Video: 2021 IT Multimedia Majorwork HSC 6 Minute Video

In addition to all these crazy effects, compositing was still needed to piece everything together and make it seem realistic.
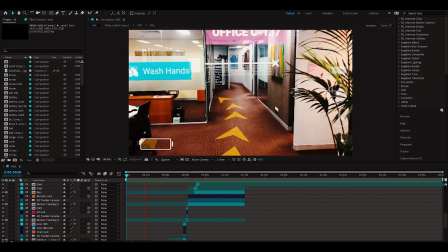I will also include some general obstacles that I had to overcome in this section.
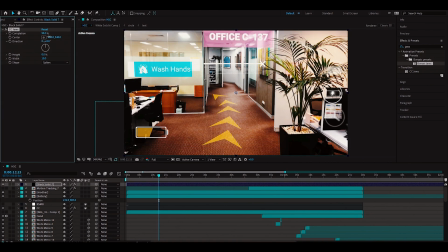To start, I added black bars through the Jaws effect to give the film a more cinematic look and to cover up some of the pan crop animation used to stabilize the footage. I next added a color correction that emphasized the blues and oranges in the film while dampening the other colors. This gave it a vibrant, happy sick feeling.
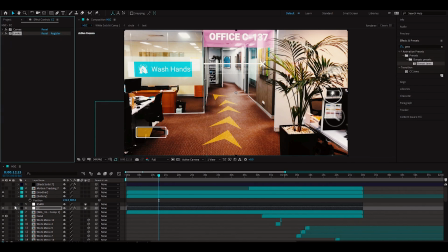I also included a slight fisheye warp and edge blur to the color correction to give the footage more of a first person look.
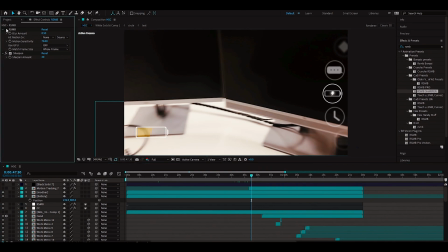I next added some general sharpen and Real Smart Motion Blur Pro to give the end results a motion blur and make it seem more realistic.
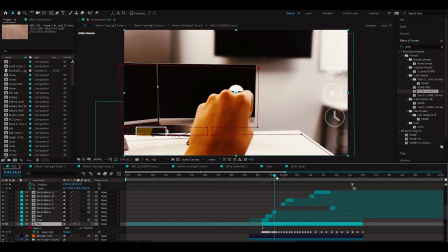Moving on to the specifics,
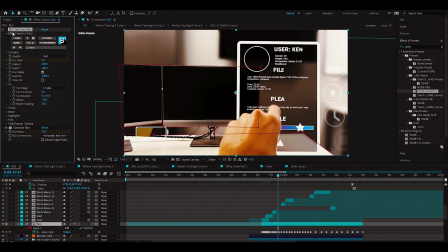I added a simple depth map by masking out the background as seen when the protagonist is at their computer. then applied lens blur to the background,
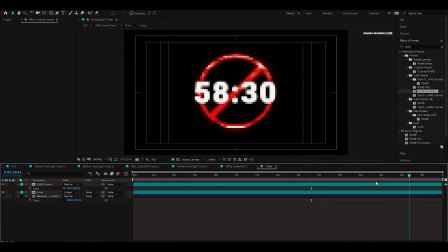emphasizing the foreground. Speaking about masking, the restricted area timer in the office scene was a good example of mask reveals, as it will be revealed from behind a wall.
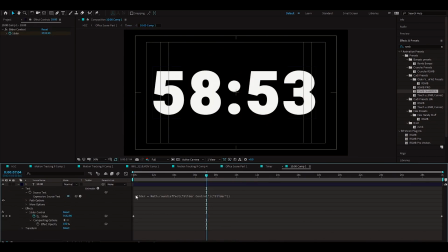Additionally, I use an expression for the timer in order to have the countdown clocking backwards.
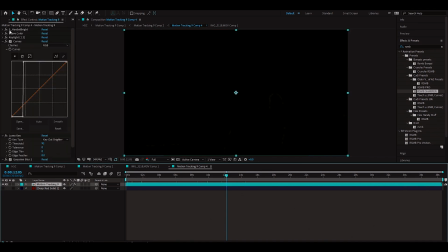For masking, I used a wide range of keying methods such as rotoscoping, mocha, key light, linear color,
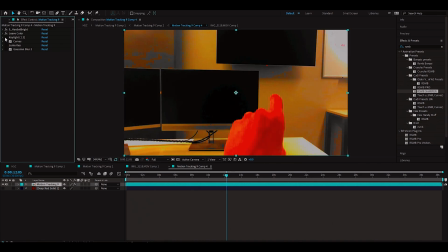and luma keys, as I accidentally shot the office scene with my hand in it, so I needed to mask it out in order to put the files behind them.
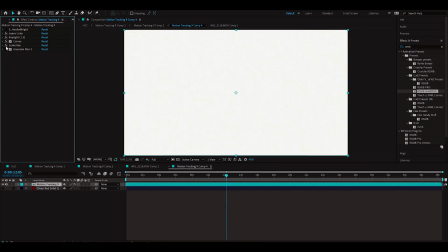In conclusion, a ton of compositing was needed in order to make Prism the film it was. For the sound effects, a surprising amount of them was sourced by yours truly. For the ambience, I managed to recover some old footage of a pachinko business when I went to Japan.
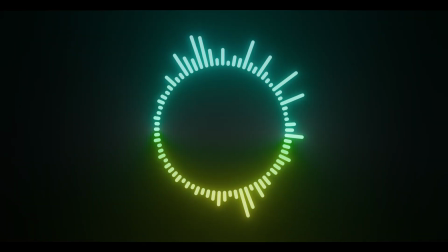Additionally, I recorded some mall, restaurant, chatter, and wind ambience.
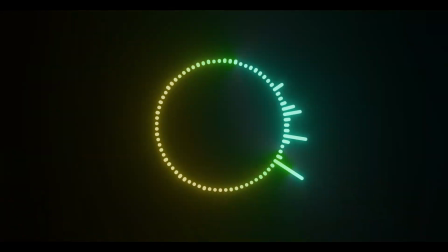For the sound effects themselves, I took a planter stick and swung it around to create some nice whooshes, while the rest was sourced from the internet.